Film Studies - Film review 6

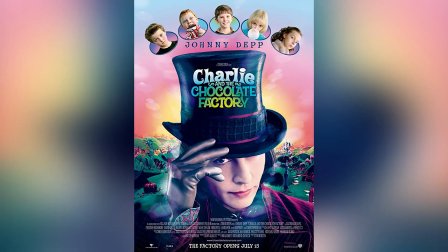2s
Hi everyone, welcome back to this channel. Today I'm going to share a film review based on the European film movement in the film Charlie and the Chocolate Factory.
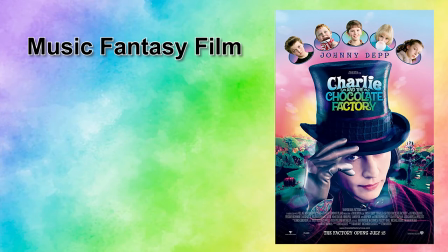11s
Charlie and the Chocolate Factory is a musical fantasy film released in 2005 directed by Tim Burton.
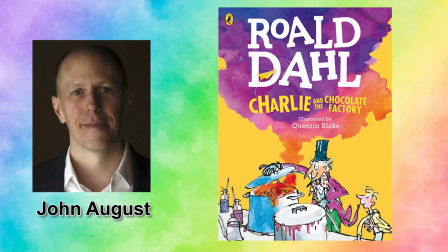18s
It is written by John August based on a 1964 British novel of the same name by Roald Dahl. The film stars Johnny Depp, Freddie Highmore, David Kelly, Deep Roy and Christopher Lee.
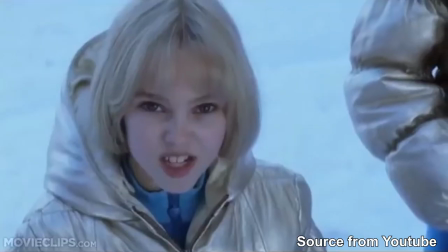30s
The storyline of the firm tells that Charlie wins the contest with four other children and is led by one car on the tour of his chocolate factory.
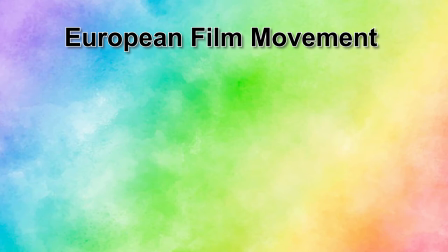39s
The elements of the European firm movement such as French Impressionism,
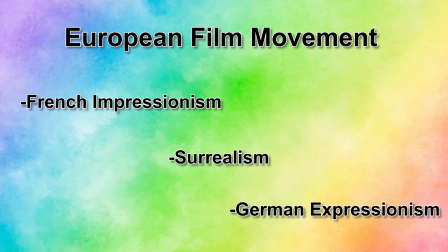43s
Surrealism and German Expressionism that can be seen in the firm Charlie and the Chocolate Factory will be discussed in today's review.
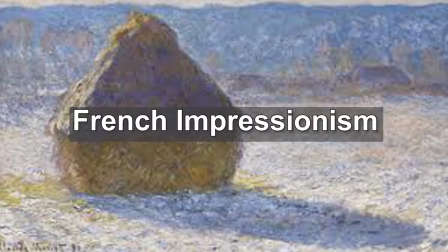51s
First, let's look at the French Impressionism.
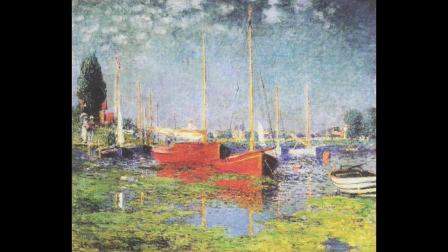54s
French Impressionism is the style of the Impressionist movement partly stems from the directors believe in the film as an art form.
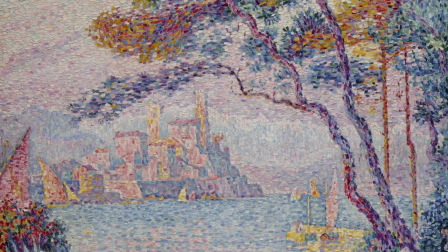61s
One of the elements that can be seen in the film is the situation may trigger memories, flashbacks and characters' desire.
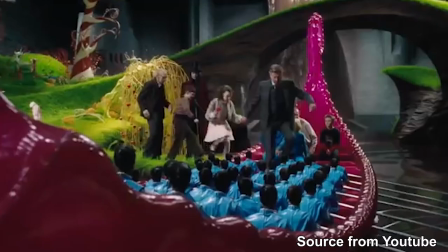68s
In the film, when they are on the pink dragon boat at the chocolate river,
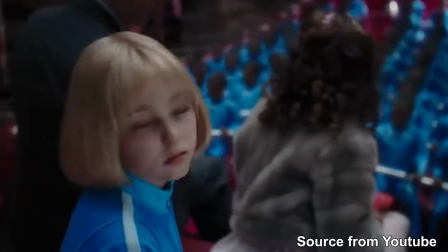73s
Charlie asks Wonka a question, which is do you even remember what it was like being a kid?
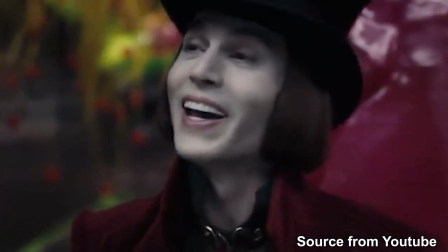78s
This had made Wonka start to flashback what happened when he was a kid.
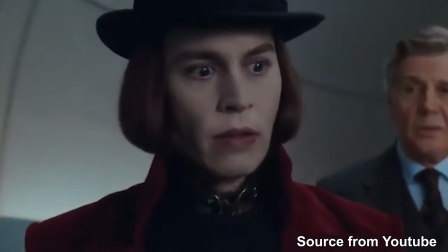82s
This has not only happened once in the film, there is another scene that made Wonka flashback to the time when he was young.
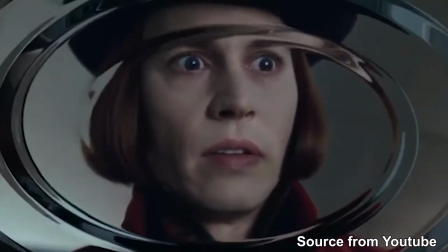88s
The flashback of Wonka explains the reason why he will open a chocolate factory and also reveals the character's mental state,
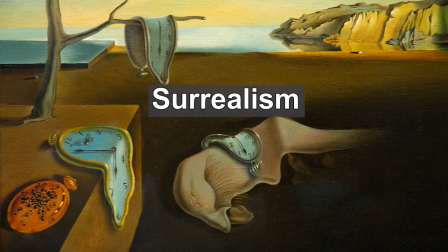95s
dreams, memories, and fantasies. Thus, the other film movement that can be seen in the film is surrealism.
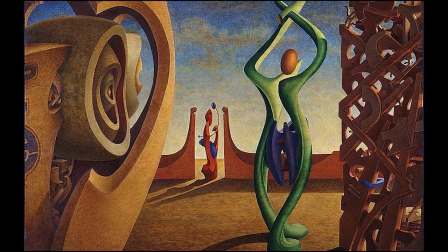102s
Surrealism is a technique that relies on the juxtaposition of symbols, images, or actions to create a world outside of reality.
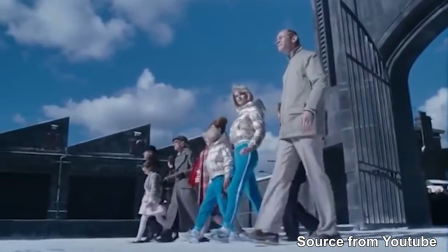109s
Wonka's chocolate factory is full of surprises that people can't think of.
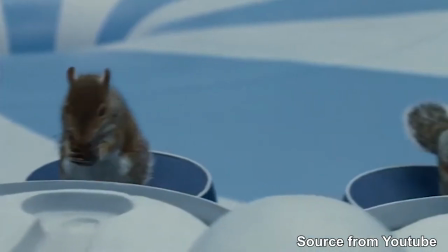113s
It has a wonderful view of the chocolate river, a group of transquerors to get the nuts out of the shelves in the nut sorting room,
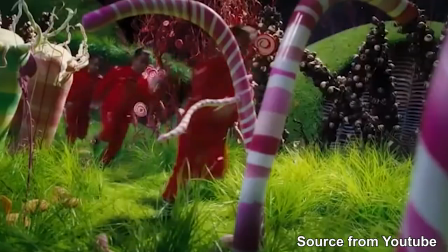120s
the workers of the factory which is Oompa Loompas from Loompa Land and so on.
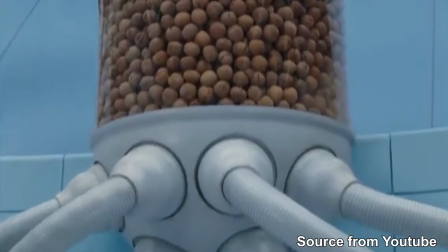124s
Everything in the chocolate factory is full of imagination and it is a world outside of reality because it will not appear in the real world.
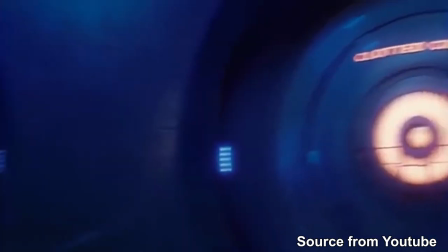131s
Wonka's chocolate factory gives people a sense of escape from reality because everything
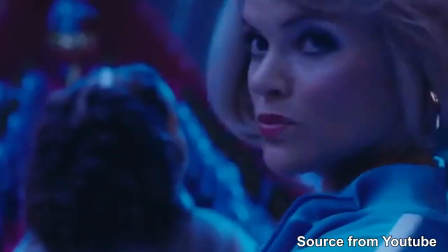136s
inside the chocolate factory is an experience that people could not experience in reality.
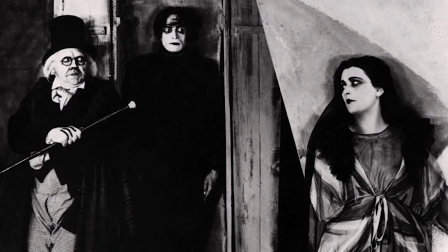142s
Lastly, is the German Expressionism. German Expressionism is a style that is often contrary to typical western movies and abundance reality.
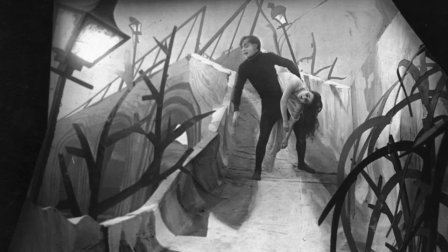151s
This film movement began emphasizing the exaggeration of scenery, costumes and lighting.
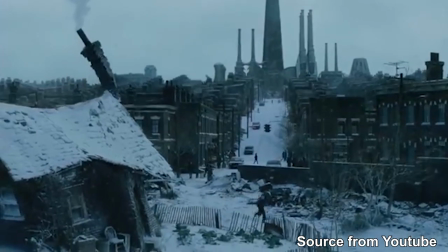157s
In the film, we can see that the Barca's family's house is located individually from the town.
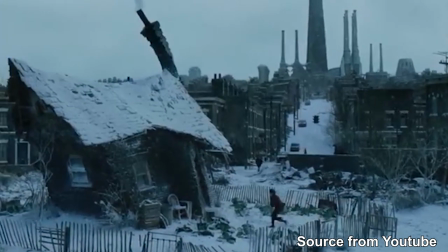162s
They live in the house that is leaning in all directions which shows the family is very poor.
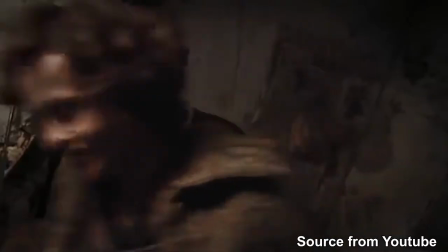167s
The window and the door of their house are not in symmetry. In that house, Charlie sleeps in an attic that is open to the weather.
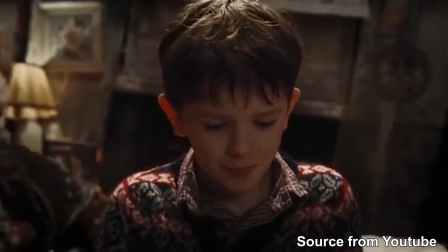175s
His four grandparents all sleep in the same bed, two on one side and two on the other.
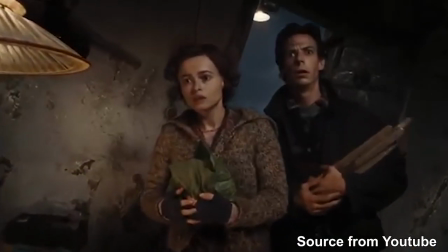180s
Moreover, the low-key lighting is used in Charlie's house to show that the reality of his life is living in poverty,
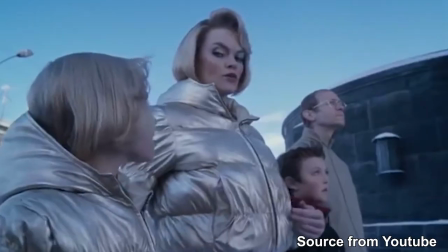187s
while the lighting used in one-class chocolate factory such as high-key lighting to represent fantasy shows that it is every kid's dream to visit it.
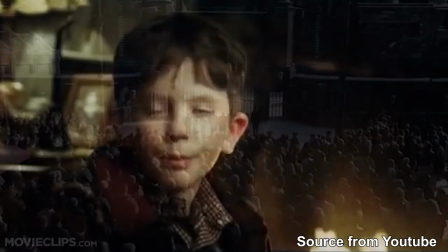195s
In conclusion,
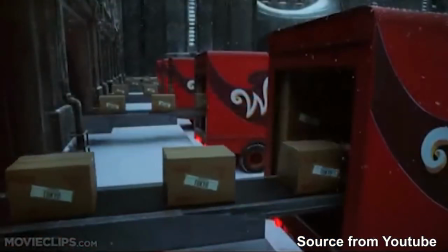197s
Tim Burton's amazing film technique makes the film have more variety and there are also some scenes that could be related to the element of the film movement in the film.
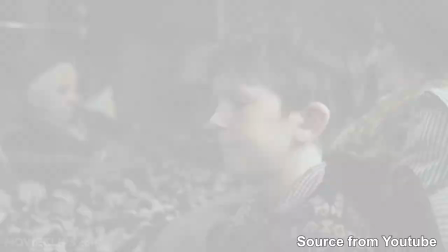205s
Charlie and the Chocolate Factory has a very interesting concept that will attract people to watch. That's all for today, thanks for watching this video, see you next time, bye!